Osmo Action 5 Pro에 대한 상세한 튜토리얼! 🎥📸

It doesn't sound that bad, but to me, audio is really important and I want to get the highest quality possible. And this is how it sounds like using the internal mic on the DJI Osmo Action 5 Pro. Now, the internal mic isn't that bad on the Action 5 Pro camera,
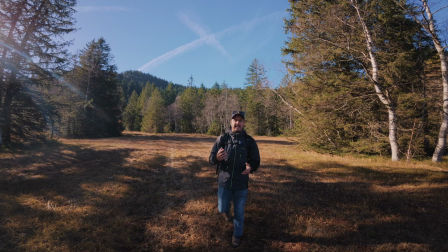but if I want to be further away from the camera while still capturing high quality audio,
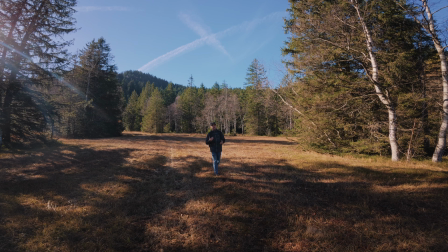a wireless mic is crucial. Now, one accessory that I like to use when filming myself on the go is to use the multifunctional handle.
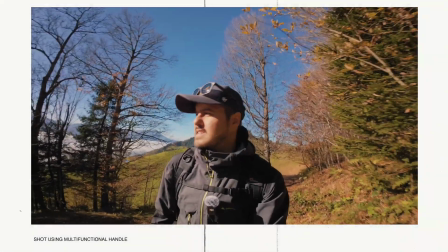I can be further away from the camera. I'm able to create more steadier shots instead of having to hold the camera this way.
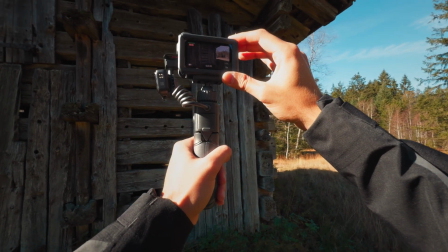The next tip I have for you guys is to film handheld with the Action 5 Pro.
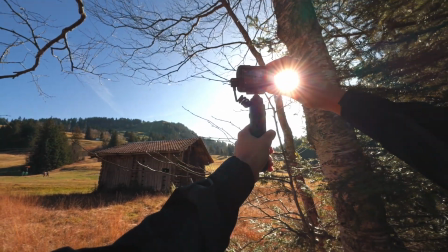And because the image stabilization is so good, you can create smooth shots with it.
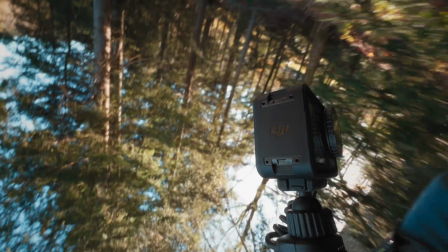Now, I like to use the multifunctional handle because this way I can hold the grip and add more contact points to create smoother shots.
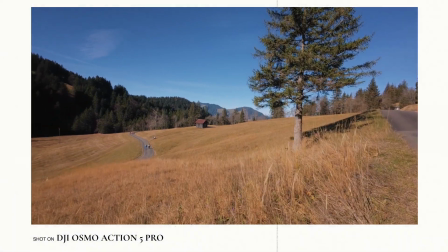And this way you don't only have to film yourself, but can also film the environment around you to add more context to your videos.
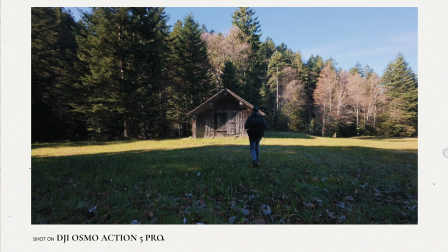You can see the view is amazing. The next tip I have for you is to include static shots.
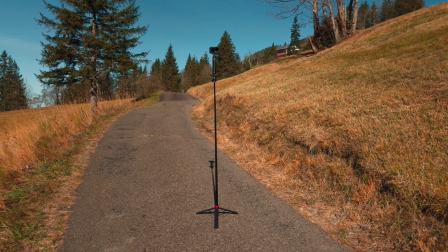A tripod that has a built-in extension pole allowing me to raise the camera to the perfect height,
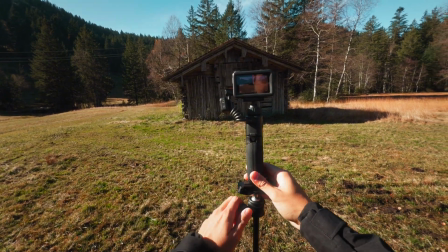giving me more flexibility to position the camera. In this way I can capture a variety of shots of myself.
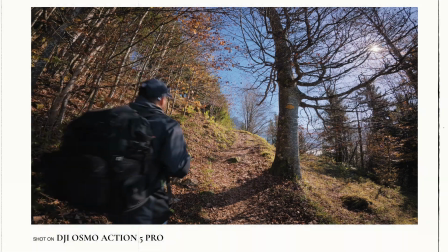Now, while those static shots lack camera movement, if you want,
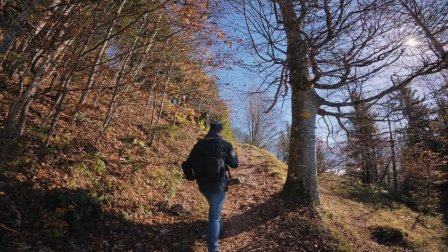you can also add a digital zoom to fake that camera movement. And to have more flexibility in the edit, I like to use the 3-shot rule.
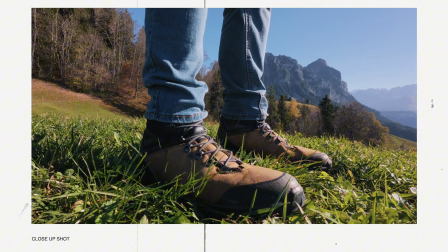So I would get a wide shot of me, a medium shot, and a close-up. In this way, you can create a more complete scene. Now, another way to get creative shots is to use a magic arm with a clamp.
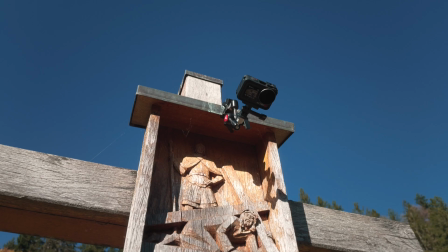This way, you can clamp it almost on anything to get, for example,
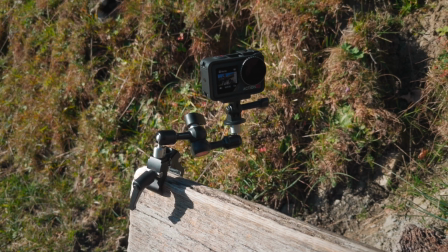a top-down perspective mounted onto the seat, which in the end makes your video look more engaging. And what's really cool about the Action cameras from DJI is that you have these quick release mounts, which makes it easy to switch between different accessories. Now, I got some bad news. I unfortunately lost my DJI Mic 2 transmitter. I have no idea where it is, but I still have my footage and I can still use the internal mic on my Action 5 Pro,
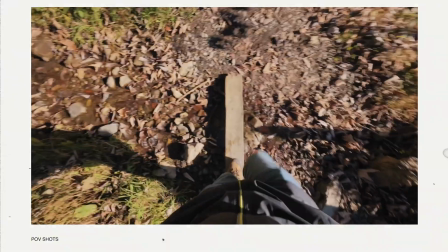which is great as long as I'm close to the camera. Anyway, the next tip I have for you is to include POV shots in your video. What's cool is that you get this first-person view perspective. So it's gotten dark pretty fast, so I'm heading back. Thank you so much for watching. Thanks for hanging out, and see you in the next one.